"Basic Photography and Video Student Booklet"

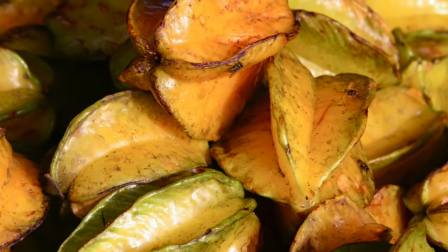Below are some examples of close-ups and extreme close-ups. A tip: try adding close-ups to your repertoire of camera shots.
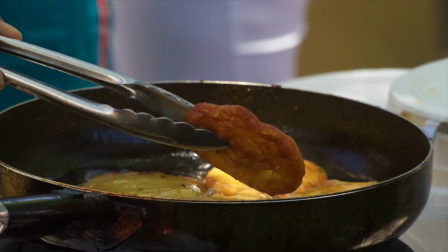Soon you'll find yourself paying attention to details, a key skill in becoming a good photographer or videographer.
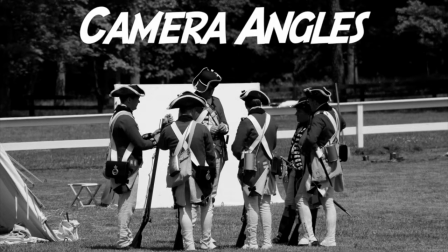Most people, when shooting a photo, use eye level because this is how we normally see things.
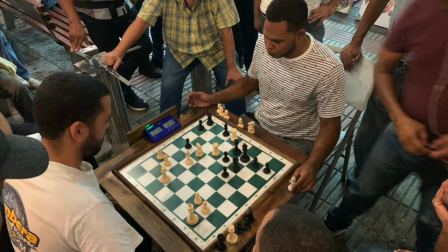Giving your shot some different angles can liven up your shooting and even impart meaning to your photos.
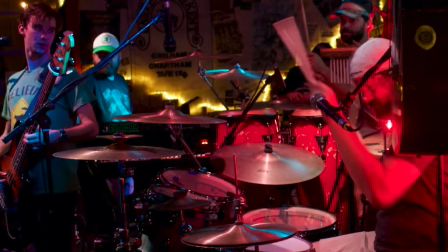Although not a rule of thumb, these 3 angles can be used for various purposes.
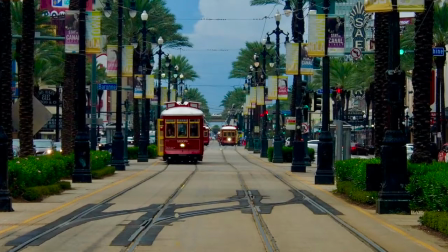Let's take the eye level angle first. It can be used to show how one normally views things and makes the viewer comfortable.
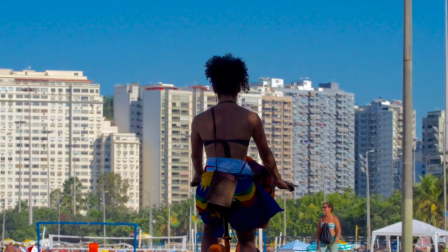The low angle can be used to give something importance, make it look larger, or to stress something in particular.
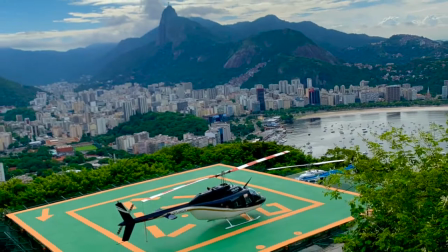The high angle can be used to diminish something make it look less important or smaller than it is, or just give the viewer a different perspective.
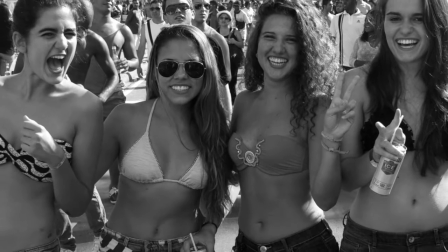Either way you shoot them, camera angles provide us with creative views that can enhance your universal theme's meaning.
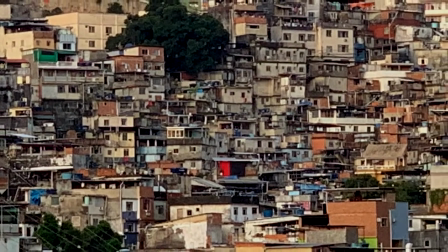It's fun to experiment with different angles. Don't be afraid to shoot outside of the box.
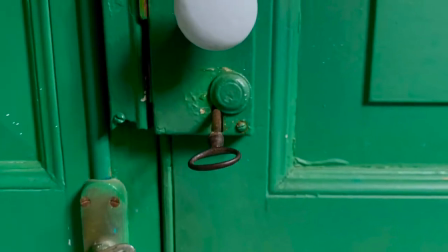Below are some shots with different angles.
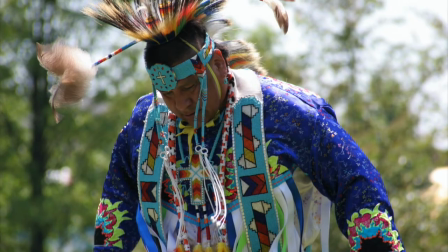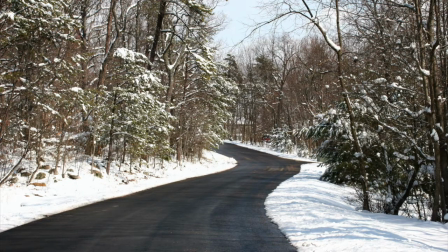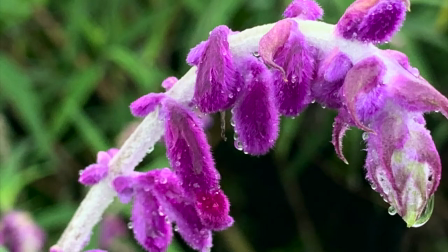Tip: just remember that these rules can and most likely will be broken or modified by you,
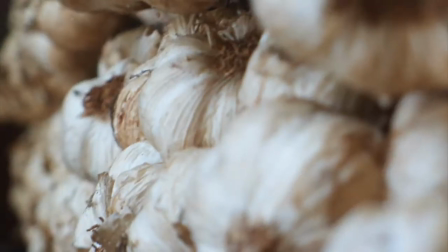but understanding the basics is what allows you to do that.
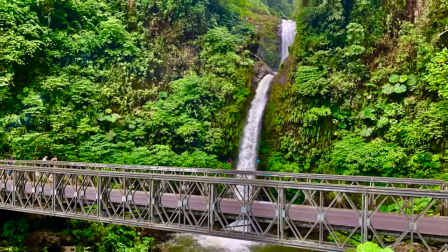Be creative and have fun with your shooting, whether it's photography, video, or both.
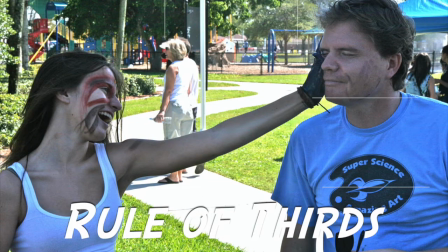The rule of thirds. Now that we have looked at the 3 basic rules of photography, camera shots,
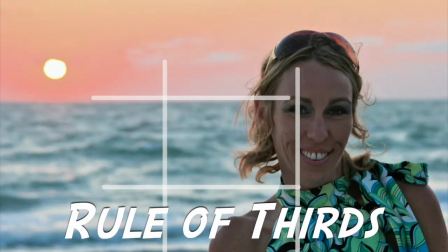and camera angles, let's take a look at how best to compose our photographs.
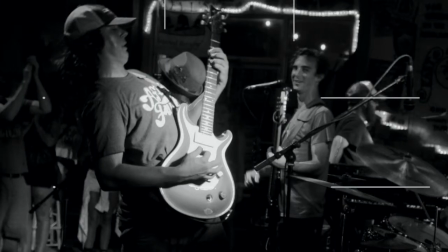For this, we will refer to and use the rule of thirds.
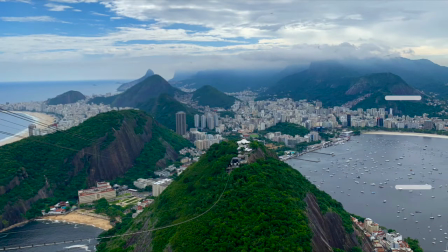The rule of thirds is a rule of thumb or guideline which applies to the process of composing all visual images.
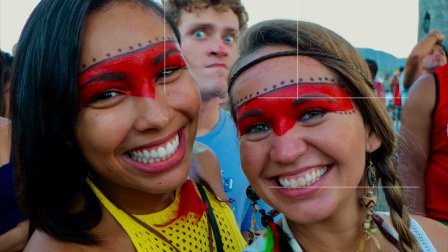It identifies 4 important points you should consider as places of interest when you are framing your image.
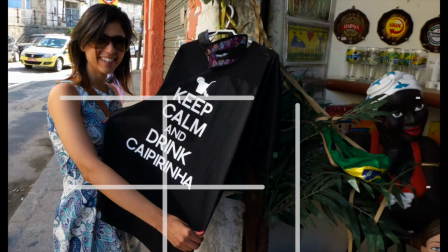It also provides you with 4 lines that are useful positions for elements in your photos.
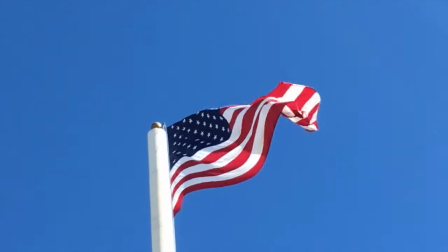Now let's take a look at video. When working with video, the camera shots and angles are the same.
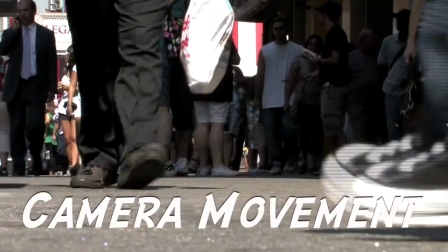What makes video different is movement,
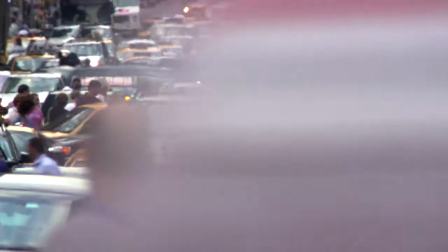and these can be combined in a variety of ways to achieve your desired results and enhance your storytelling or information piece.
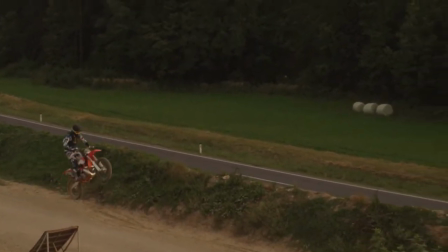In the videos provided, you will have a chance to learn about, explore, and apply 7 basic camera movements.
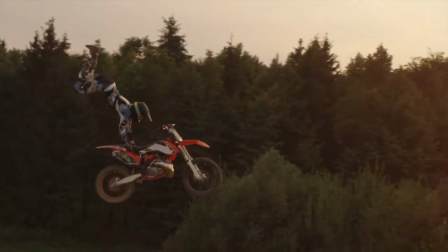There are additional camera movements, even shaky ones can be used to represent different things in your videos.
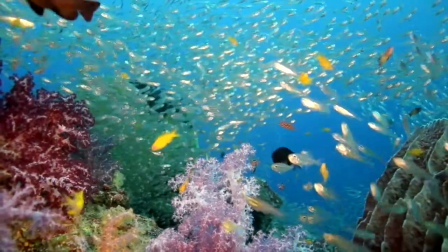There are certain protocols with movement that we will cover in future lessons.
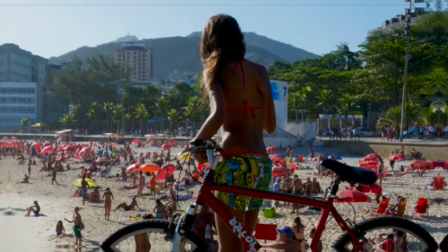For example, zooming in and out constantly. This is a no-no.
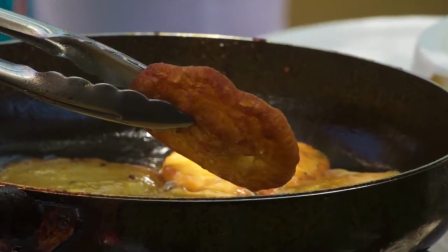Zooms, whether zoom in or zoom out,
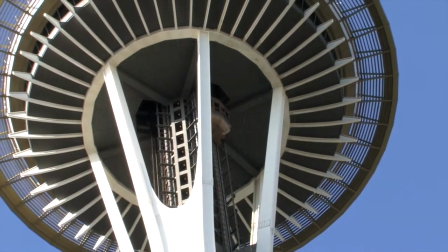should be used with caution and the right zoom amount and speed taken into consideration.
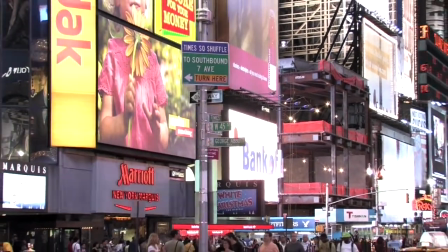Let's start now with learning what these movements do. Zoom in.
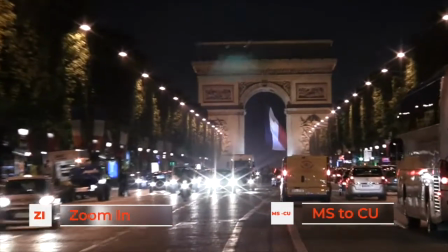A zoom in basically begins from a wide or medium shot and moves forward,
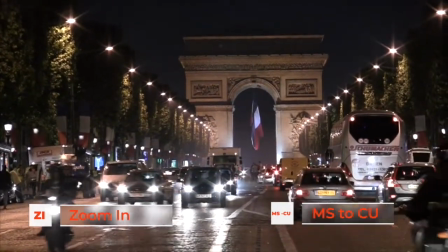closing the angle of the shot all the way to a close-up if that is the intention.
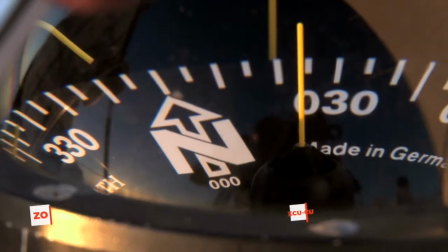Zoom out. A zoom out does the exact opposite.
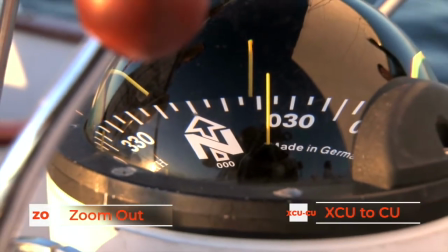It begins with a close-up shot and zooms out to a medium or wide angle, all the way to a wide shot if that is the intention.
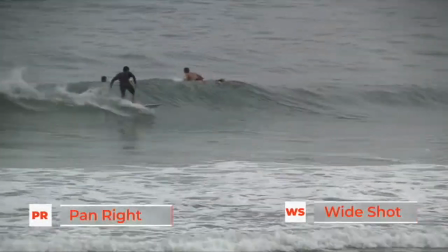Pan right. A pan right is a horizontal movement to the right of the camera.
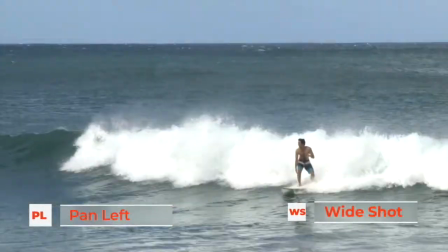Pan left. A pan left is a horizontal movement to the left of the camera.
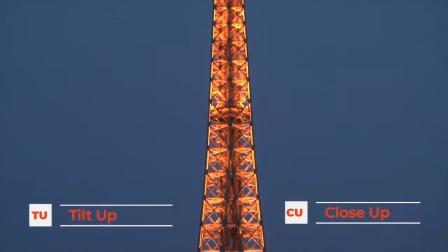Tilt up. A tilt up is a vertical movement up from a low angle or eye level angle to a high angle.
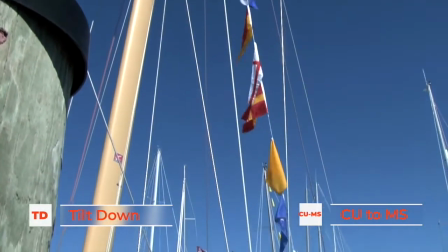Tilt down. A tilt down is a vertical movement down from a high angle or eye level to a low angle.